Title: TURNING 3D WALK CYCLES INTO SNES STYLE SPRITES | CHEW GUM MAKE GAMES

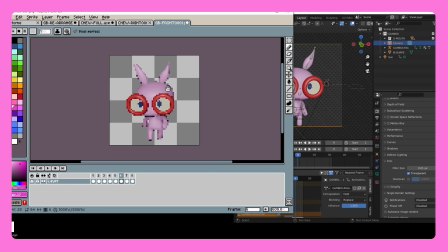[4:07]
What I just did there, I forgot, because this is still at, if you look at the sprite size,
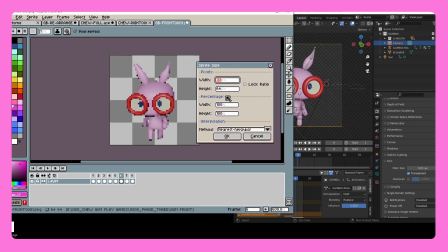[4:13]
this is 64 pixels by 64 pixels, which is pretty massive. It's like Donkey Kong Country, Killer Instinct kind of stuff. So before I do any of that, I bring it down another time to 32 by 32.
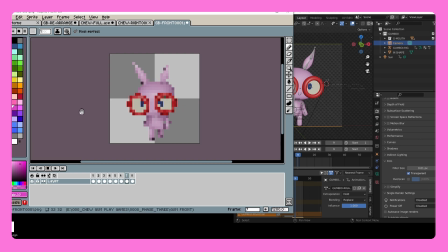[4:27]
And then you get something that looks it just looks like trash. Look at that crap. So much is open to interpretation, and so much of the arm and leg movement information is completely gone and replaced with just subtle color shading, variations.
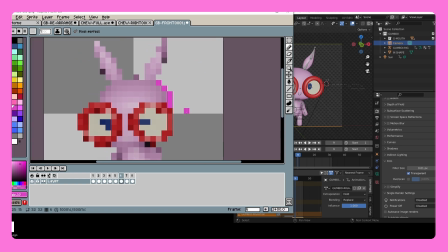[4:42]
But, so my original plan,
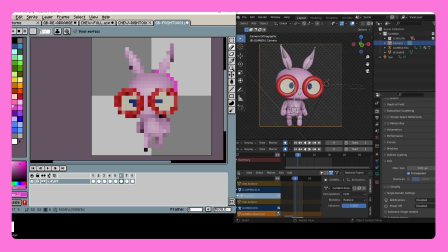[4:44]
because I didn't really know what I was doing, my original plan was to kind of trace that and then start with the trace and then see what happened. And so I did that, and what ended up happening was something that looked like this.
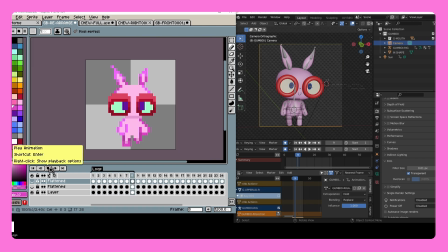[4:59]
except it was a little worse. This is cleaned up. And it's like, it's not the end of the world.
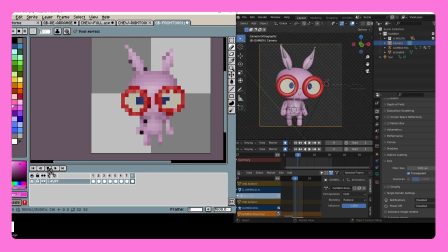[5:05]
If you compare it to this, you can kind of see how you might interpret that movement into this.
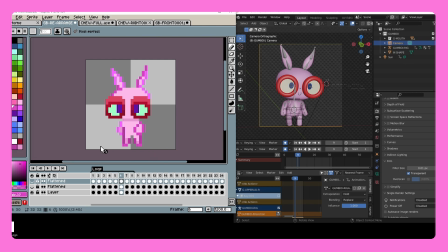[5:13]
But the hands, you can see, I started venturing into the idea of treating it like actual pixel art. And so you can't really follow, Blender renders as actual animation for sprite art.
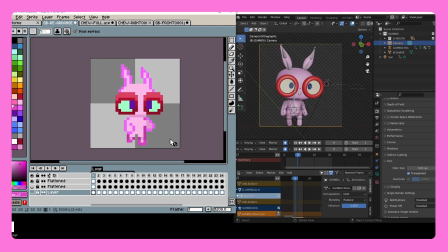[5:30]
And so I kept tweaking things and adjusting things, and I made his run cycle more dynamic. I animated the ears with a little bit of overlap. I put his, it's kind of like, it's supposed to be a strong walk cycle. Every time I had him walk, it's just adding more arm stuff, simulating the arms going behind him.
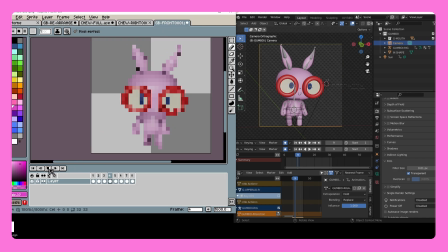[5:50]
Nothing at all like the original, but at least I was able to use the original, so I wasn't like totally lost.
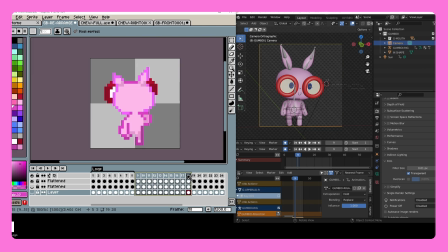[5:57]
And then, of course, there was the other walk cycles. Set this here. Let's look at the original one. Was very like weird and dead and droopy and kind of point and clicky.
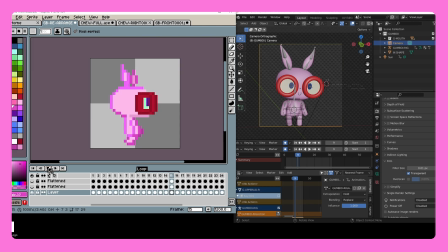[6:13]
Almost Indicopia-ish in a way. And it's cute. I really liked how the head turns turned out, but it was just very undynamic compared to the walking down. It was almost like he had two different style walks from up and down. And so I added just some arm movements.
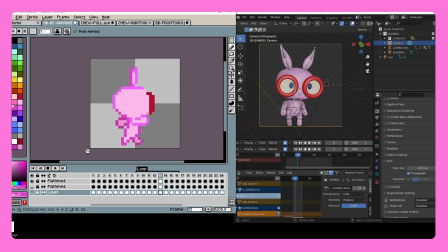[6:30]
This is a little hookier, a little bit more up and down, some broader arm sweeps. It's not as
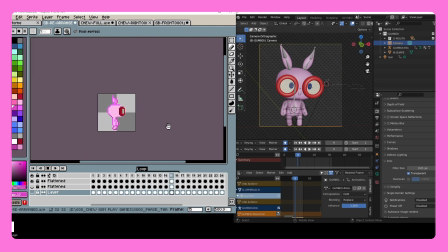[6:39]
it's not as cute and cartoony, but it is cleaner, and it's more walking with a sense of purpose, which makes me happy. And if you take this cycle and this cycle and you play them next to each other, they feel like they belong together.
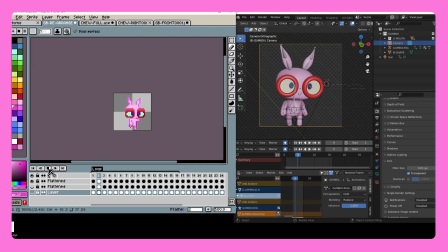[6:55]
Like they're not too out of place. The arm cycles aren't quite right, but it's, you don't feel like that's two different feelings, two different emotions, even though the ears, the overlap is way more overlappy than on those. And then the walking backwards, I had a real tough time with.
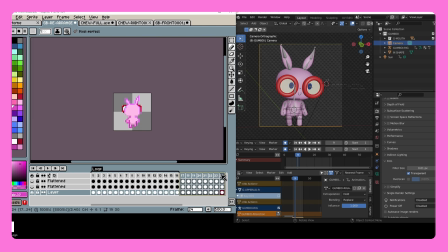[7:13]
This was probably the hardest one, the one I spent the most days kind of trying to figure out.
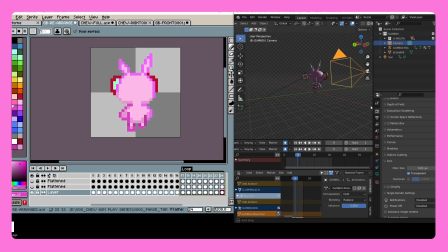[7:18]
Look at my original, like, back walk cycle. Now, of course, with the character doing it in Blender, I would, let's see here, let's take the sun, rotate the sun, like that. Oh, why would you do that? I want him to be here.
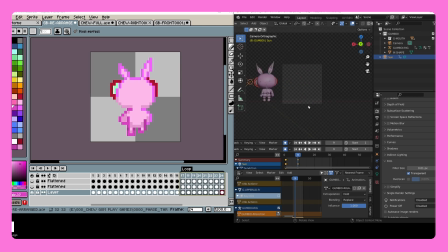[7:38]
Then I want you to focus the camera. Okay, fine, don't focus the camera on him. Focus it near him. I wanted to simulate some top-down. We're kind of cheating the perspective a bit, but you can kind of see that.
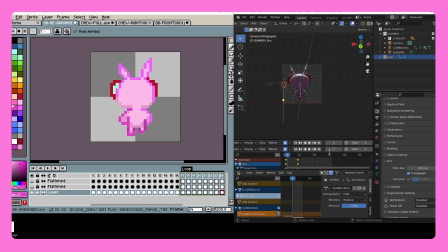[7:51]
Now, the sun wasn't supposed to be animated, but you understand what's happening here.
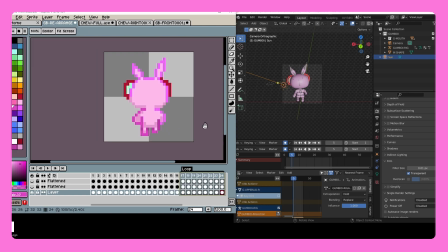[8:01]
So this is the sprite version. Oops, the sprite version of it just ended up being absolutely ridiculous. It's like he's limping. There's just no.